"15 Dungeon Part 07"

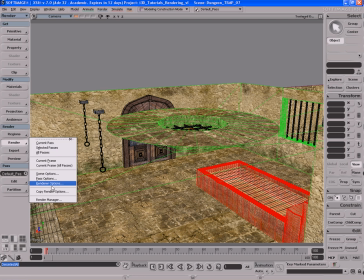8:19 Just to show you, I'll go back here to render options.
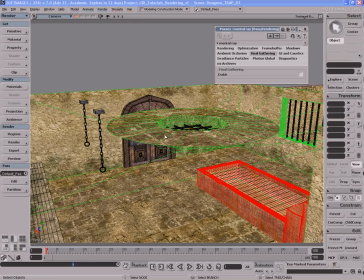8:24 I'm going to turn final gathering off for the moment because it's really slowing me down.
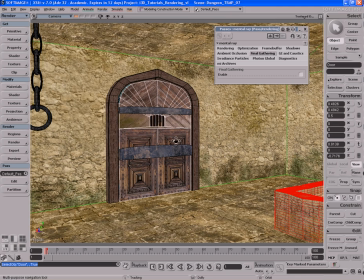8:30 And if I come in here and do a test render,
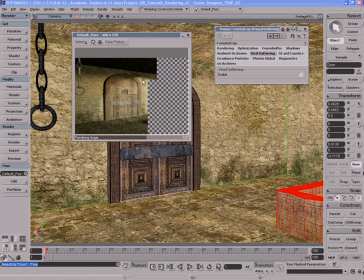8:35 you can already start to see that our shadows from the iron bars are now being projected on this back wall the way that they're supposed to, which is obviously good. But I don't like the way that this light is on the back wall.
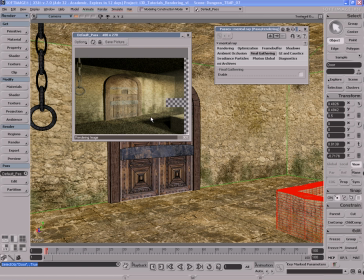8:50 It's just doesn't seem intense enough. Appears to be an artificial light as opposed to a sort of sunlight effect. So I'm going to do a couple of things. I'm going to go ahead and close this.
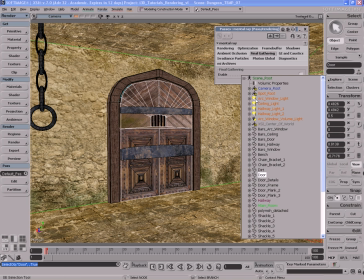9:01 Then I'm going to go over here to Scene in my MCP. And I'm going to find the arc window volume light, which is this one.
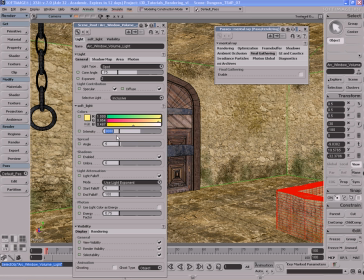9:08 I'm going to open up its PPG. And I'm going to increase its intensity. I'm going to double it. I'm also going to go ahead and switch from RGB to, well, this thing's already saturated pretty good.
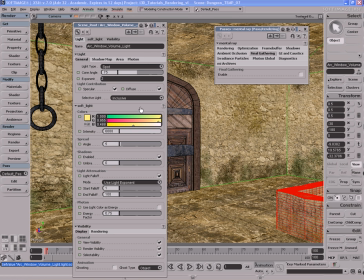9:23 Okay, I'm not going to worry about this. I'm going to fix the saturation of my colors by way of the photographic exposure shader.
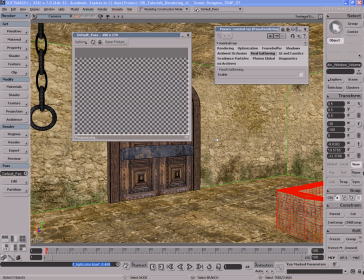9:31 So let me close this. Let's do another preview render. Okay, that's a little bit better.
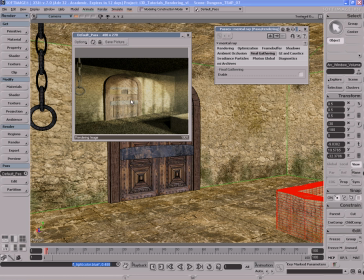9:36 But you also notice that my door here looks a bit washed out wherever the light hits it.
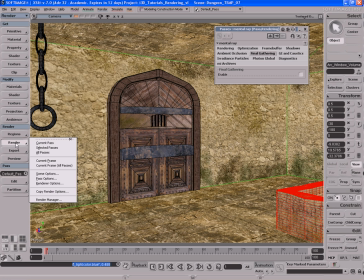9:41 So to fix that, what I'm going to do is I'm going to go to Render, go to Pass Options.
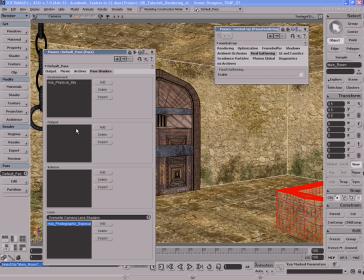9:47 Down here I'm going to go to, in the Patch Shaders tab, I'll go down to the MIA Photographic Exposure Shader,
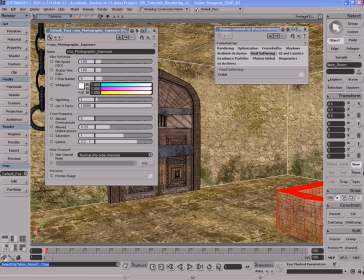9:53 double click on it to open up its PPG, and I'm going to make some changes. I'm going to take the gamma curve and I'm going to knock it down to about 1.8 because it's a little bit too strong now. And I'm going to increase the saturation to 1.25 to bring back some of the colors in this image.
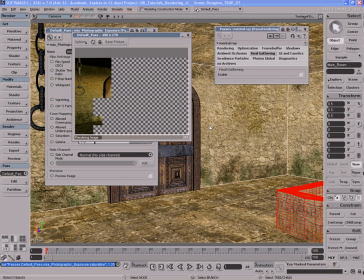10:09 And I'll render again to see what I get. Okay, so you can automatically start to see that my darks and lights are working a lot better. There's more contrast there, and my colors have come back. I now have a more colorful image, which is what I was going for.
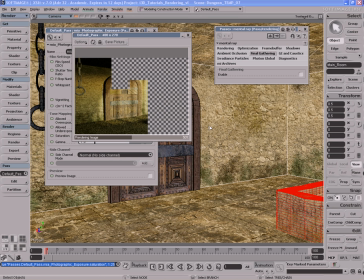10:27 Remember that this isn't we're not exactly going for photorealism here. We're going for a kind of stylized, moody lighting effect here. So this looks pretty good.
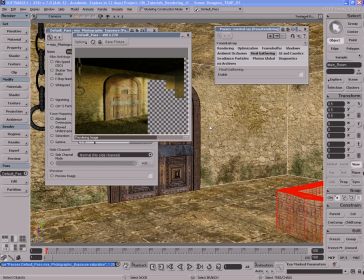10:40 Now that light coming in from the sun really does feel warmer, and it feels more like a nice bright sunlight coming in through the window there, which of course is good. It's the effect that we were going for. So let me close that.
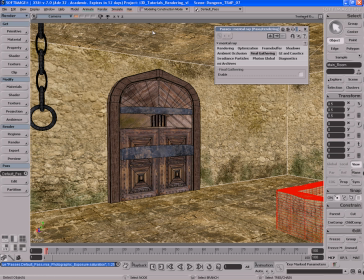10:55 Let me actually close the exposure shader as well. I'm going to go ahead and middle mouse button click on the second memory slot there for my camera, just so I can remember this spot, because it's actually a pretty good spot.
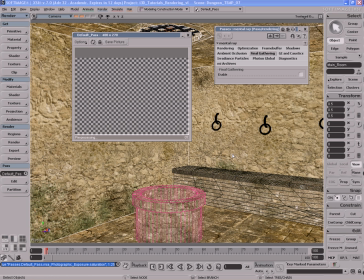11:05 I like it. I'm also going to do a preview render back from this original spot just to see how the brightness is looking here. I may have to make some changes to the ceiling light that's over here.
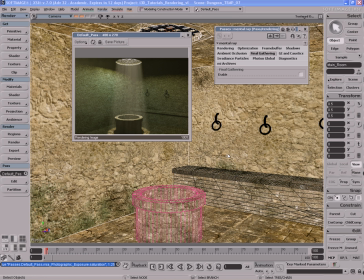11:18 The ceiling light doesn't look too bright, but it could use a little bit more darkening up just to give this thing a little bit more mood.
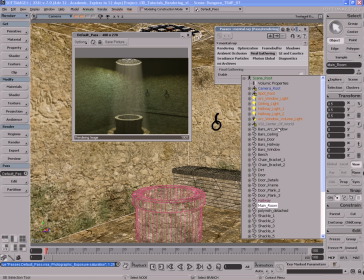11:25 So what I'm going to do is go back and explore my scene here, and I need to get my ceiling light, open up its PPG there,
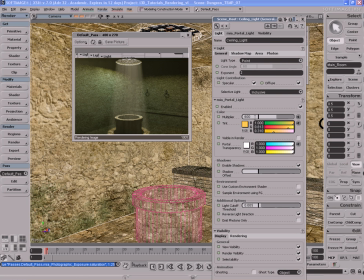11:34 and right here I'm going to go ahead and tone down the multiplier to 500, which is half of what we had it originally, which was 1000. The other thing that you also notice is that the sunlight that's coming into that window looks a little bit dull and doesn't look very bright.
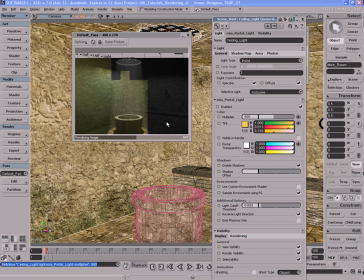11:52 So I think I'm going to go ahead and brighten it up. And actually, it already looks brighter just by knocking down the intensity of the portal light that's above the ceiling there. But I still want to fix that.
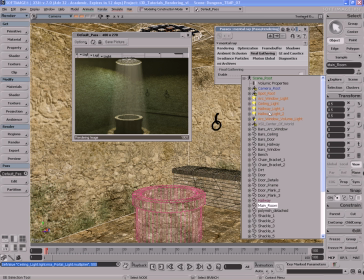12:04 So I'll go and explore my scene here, and I'm going to go find that the ceiling volume light is under the spot root over here.
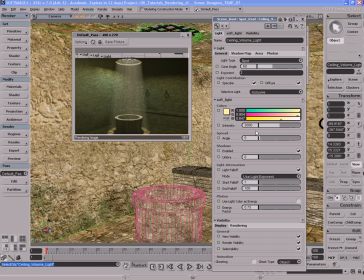12:12 Here it is, ceiling volume light. I'll open up its PPG, and its intensity is set to 3000. And I'm going to go ahead and take that intensity and I'm going to probably increase it. Let's try 4000.
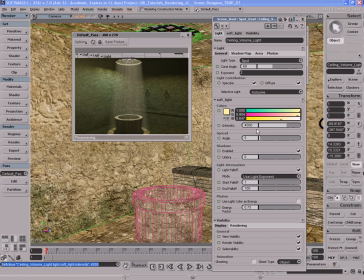12:26 So it's not much of an increase, but it's a pretty good increase. We should see a pretty decent difference here between the before and the after. Okay, that looks pretty good. It's a little bit brighter now. Looks pretty nice. I like that. I'm going to go ahead and say that I'm happy with that at the moment.
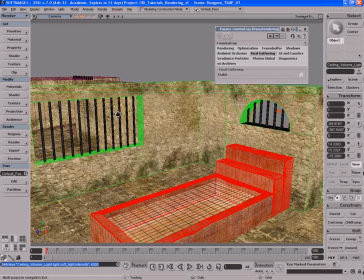12:44 And close that. Close that. I'm also going to go over here to this hall because I've been ignoring it for a good amount of time.
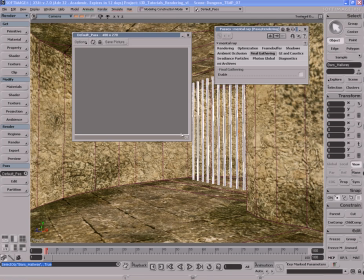12:52 And I'm going to go back here and do a preview render from back here. See what I get. Okay, so I can already start to see what's coming out from this render. And I mean, it's looking pretty good, but for some reason I'm finding it to be a little bit too bright.
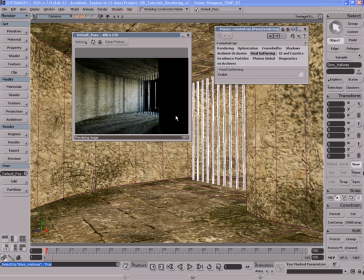13:07 I mean, the light intensity looks pretty good, don't get me wrong. But in terms of the mood and the atmosphere that I'm trying to go for artistically, I want these lights to be probably a little bit darker. So what I'm going to do is come over here to my scene to explore it.
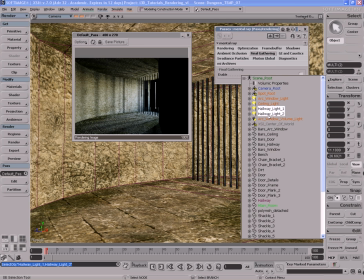13:23 I'm going to select both the hallway light 1 and 2 and hit enter to open up their shared PPG.
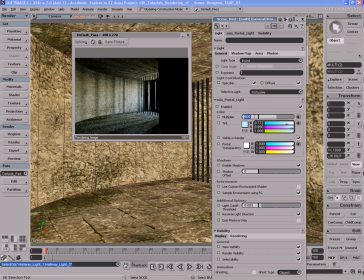13:29 This way when I change the a value of one light, they both are changed at the same time. Let me go ahead and take the multiplier of this and knock it down to about, let's try 350, see what that gives us.
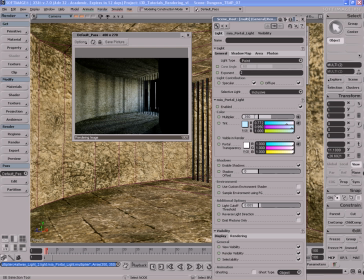13:44 That worked to darken it up just a little bit, but honestly the difference is it's very difficult to see. So I'm going to knock this down to 200, see what that gives us. Okay, so that looks much darker, much nicer.
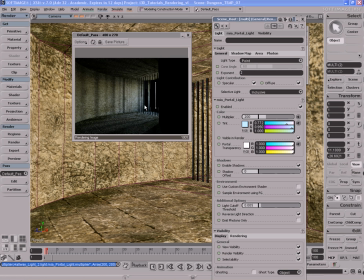13:58 I'm liking the effect of this light a lot better now by reducing its intensity. So let me close that. Let me close that as well.
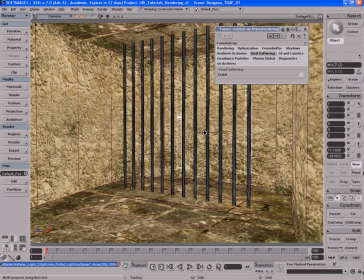14:09 Let me get in here a little bit closer, something like this right here, and I'm going to save this camera viewpoint right there.
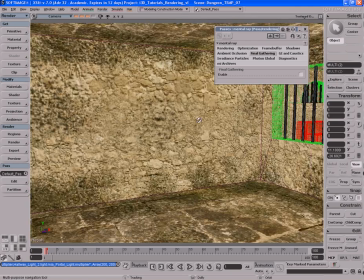14:17 I'm also going to come over here to these iron bars over here,
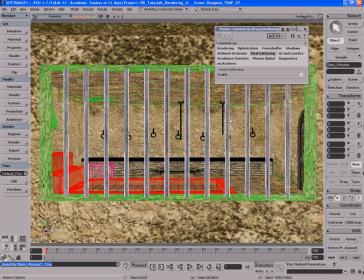14:22 and I'm probably going to save a viewpoint from here as well. I want to see how this looks from this angle.
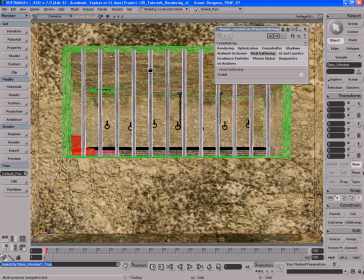14:31 So maybe I'll just zoom out a little bit there, and I'm going to save that viewpoint there.
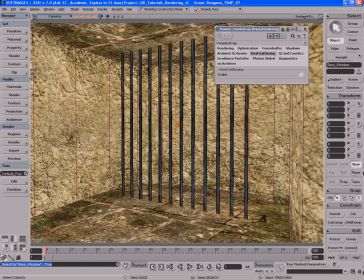14:37 So let's go back to this viewpoint, which is the third one right here. And now let's turn on final gathering and see what we get.
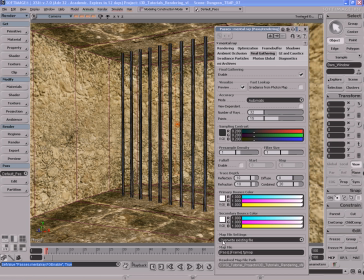14:46 I'm going to switch my map file settings from overwrite existing file to append new final gather points to file, just so we get rendering faster the more final gather renders we make, the faster it's going to start to accumulate. So let's go ahead and do a test render and see what we get.
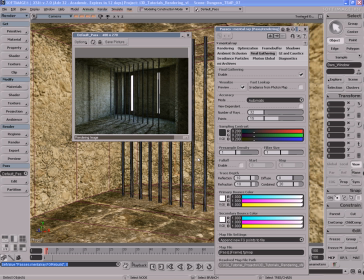15:05 Okay, so it's finishing up the render here, and this looks simply fantastic. It's staggering to say the least. This is just an awesome way of lighting scenes with Mentoray and Exercise 7 using the new Mentoray 3.6 and some of the new features.
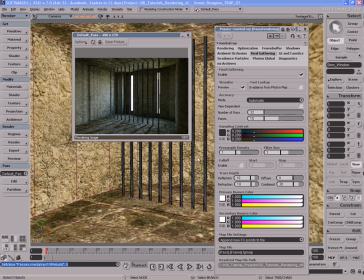15:20 You can see clearly here the light intensities are just beautiful. The way the light's interacting here with our scene. The shadows being cast by those bars are simply fantastic, adds a lot of mood to the scene. And those portal lights, they're just simply amazing. Look at the way that they just bring in the colors and the intensities, and also
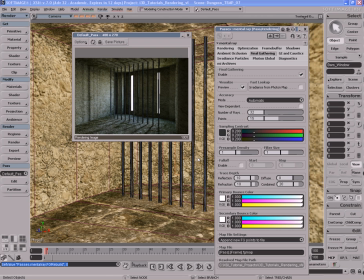15:41 the fact that they help out Final Gather and they can concentrate Final Gather into our scene better and more efficiently is a huge plus in terms of render quality and speed. This rendered out relatively quick, even though I did pause the video, but it did render out pretty quick.
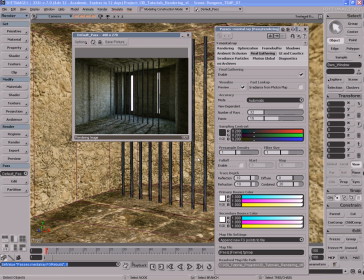15:58 It took about less than a minute to render this out, and the quality actually looks very, very good. You can see the indirect illumination from the Final Gathering lighting up this back wall that's right there, where the portal lights can't actually hit that wall because they're facing toward us.
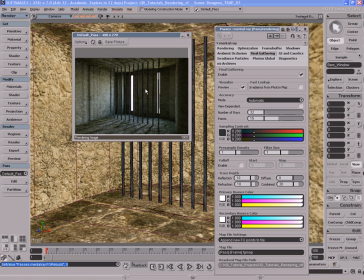16:15 But thanks to Final Gathering, it creates a nice indirect illumination effect which lights up those walls the way that they would be lit in real life had this been a real scene.
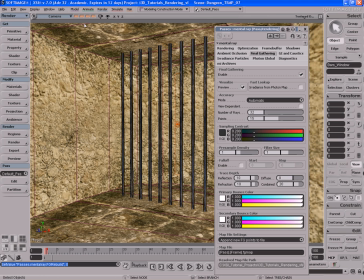16:24 So I'm really liking the mood of this. Looks simply fantastic. Let's try rendering from different angles here and see how cool this looks.
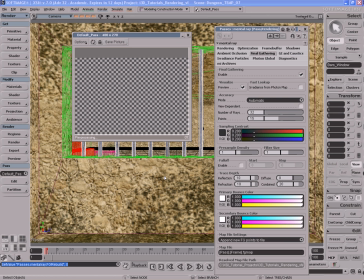16:33 So let's render out from this angle over here behind the bars.